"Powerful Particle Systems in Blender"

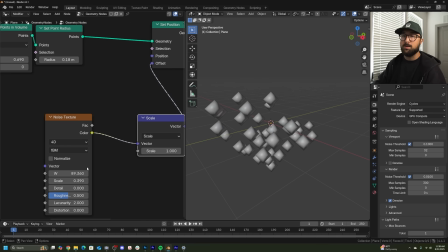8:10 I want them to have their own mind. What could I do? Well, I can bring up the scale, right? Maybe something pretty big so that it doesn't look like they're all dealing with the same texture. Then this W value gets very, very sensitive.
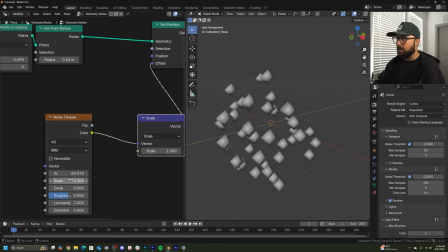8:25 I mean, you can look. But at a smaller value, like 0.3, the W is far more controlled. You can animate it better. But again, all the points just look like they're moving together.
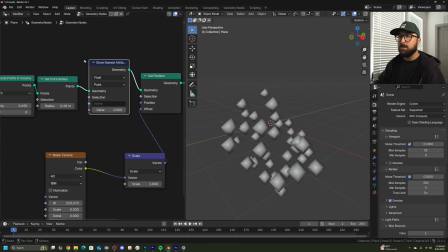8:37 How can we fix that? So before the set position, you can get a store named attribute, a random value node, and we'll just plug that value into value and just call it R. Now we can get a named attribute node,
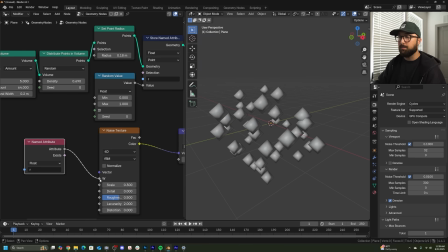8:49 call that, and then plug attribute right into the W. Because again, the problem is they're all animating from the same W value. Now we're going to randomize the W value per point. Now we'll get a math node and set it to multiply add. This add right here is the W value.
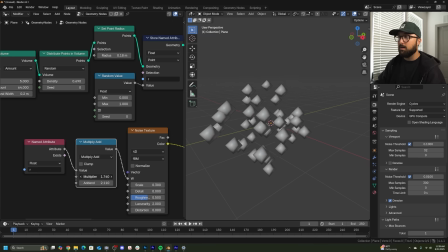9:07 It's just now we have access to it through the addend, and the multiplier is just going to strengthen that effect per point. And now all of the objects are still animating from a very small
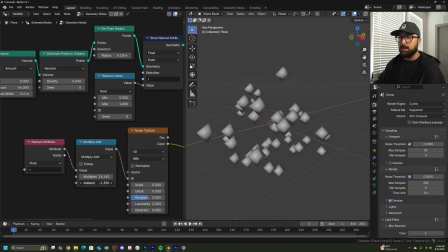9:19 noise, texture, scale, but they all are doing their own thing. And again, this add-in is the W. So if you know how to loop the W, just do it right here. And then now you have a collection of points that are at a low scale value, but all have a mind of their own.
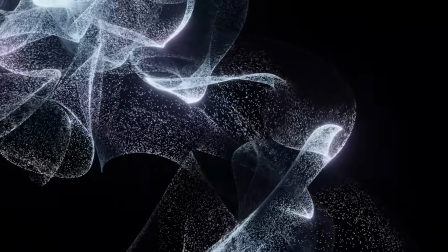9:35 This was one of my favorite animations I did, and it really has this incredible nebula look.
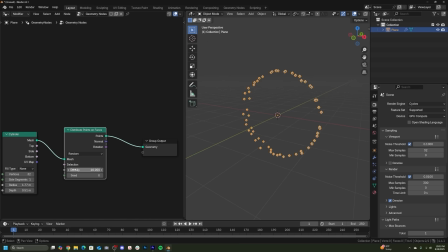9:41 So the way I was able to set that up was, again, using that cylinder, like I mentioned, getting a bunch of particles and then displacing them using that repeat zone trick.
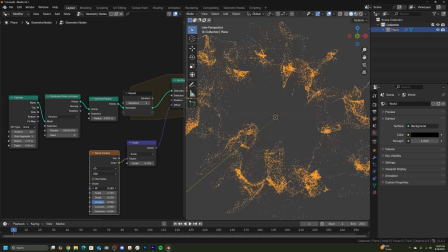9:49 But instead of animating the particles with the W value,
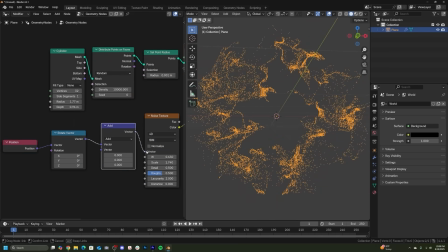9:53 I just created that vector math kind of mapping setup, and then I actually rotated the texture.
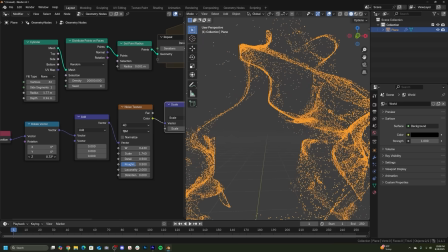9:58 So as that texture is slowly rotating, those particles are technically not moving from a set position standpoint.
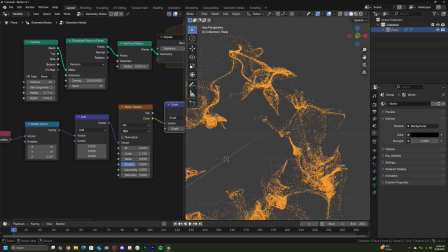10:06 They're just being affected by the fact that that texture is moving, and they're kind of moving like it's water.
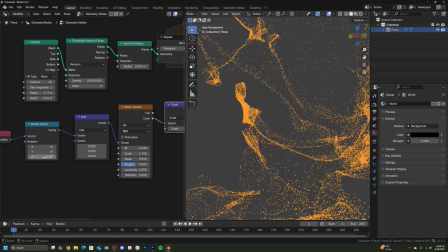10:12 This really cool nebula look. So instead of animating the W, maybe try rotating the texture of the noise and seeing how those particles react. So you can animate the W, you can also animate the rotation as another way to get some really cool motion. All right, as a beginner, I think lighting particles is incredibly frustrating. I'm typically finding myself in two different kind of lighting environments, this kind of low light,
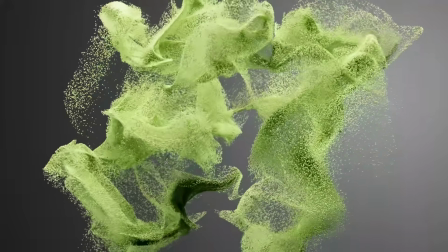10:37 very high contrast environment, or a much brighter environment that's a little bit more delicate when it comes to how we're placing lights. Now, in either of these two environments,
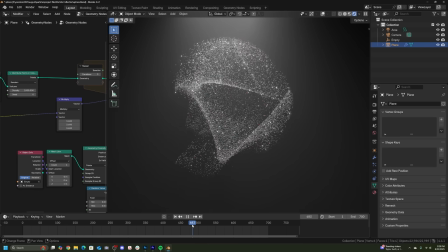10:47 the biggest thing that is going to affect how professional or how good it's going to look is just having more particles, especially if the particles are small.
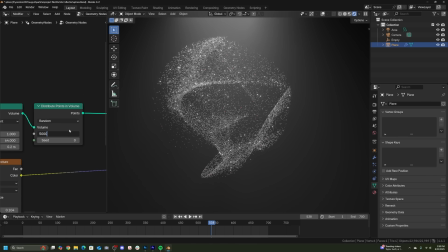10:55 I found myself bringing my density up to a point where it almost felt like it was a solid object.
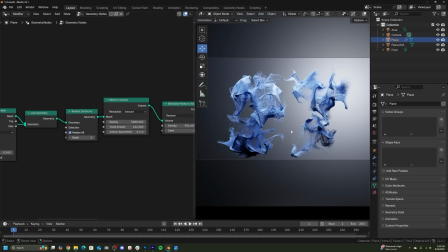11:01 And at that point, that's when the lighting started to work in my favor. If you have too few particles, the light is just gonna go straight through it. It's not gonna be dense enough, and it's really not gonna be readable, and the lighting is really going to struggle. So sometimes the answer is simple as bring up your density of the particles. I know it's very computer intensive. Just figure out what number that looks like, and then when you're ready to render, bring it up to that number, render out your animation.
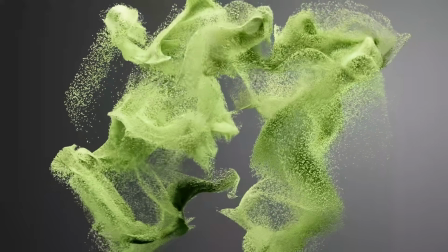11:24 So I'll give you an example. In this scene right here, there was three lights.
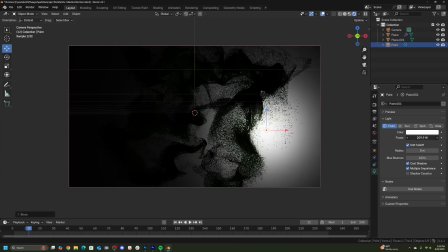11:28 I took my background far back enough to where the area lights that were going to hit the particles weren't hitting my background, and I was able to control the background independently.
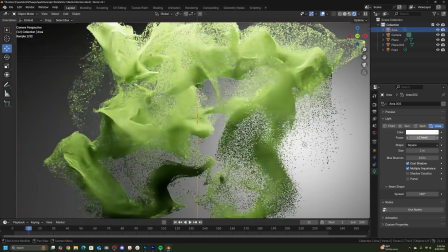11:37 Then I was able to get a light above it,
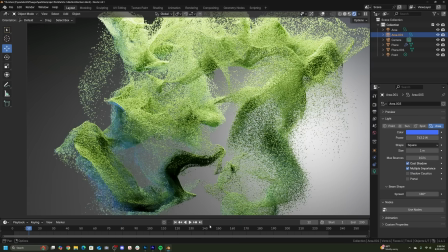11:39 and then a light at the very back hitting the back of it to get it this really nice studio effect where my background had its own control independently to make it look really beautiful, and then two points at the top and the back to make it look really, really nice. Now, of course, sometimes the lighting comes from the particles themselves because the particles are emissive.
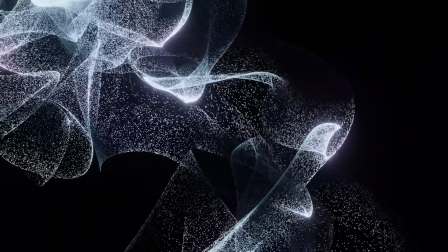11:59 So in that case, lighting isn't really going to affect it, and you can get away with lower densities because things are a little bit easier to read. All right, now let's talk about shading and shaping these particles so they can look really cool.
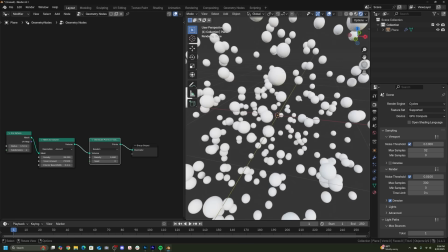12:13 Now, most of the time, I'm just using the default spherical points that happen when you just simply add points.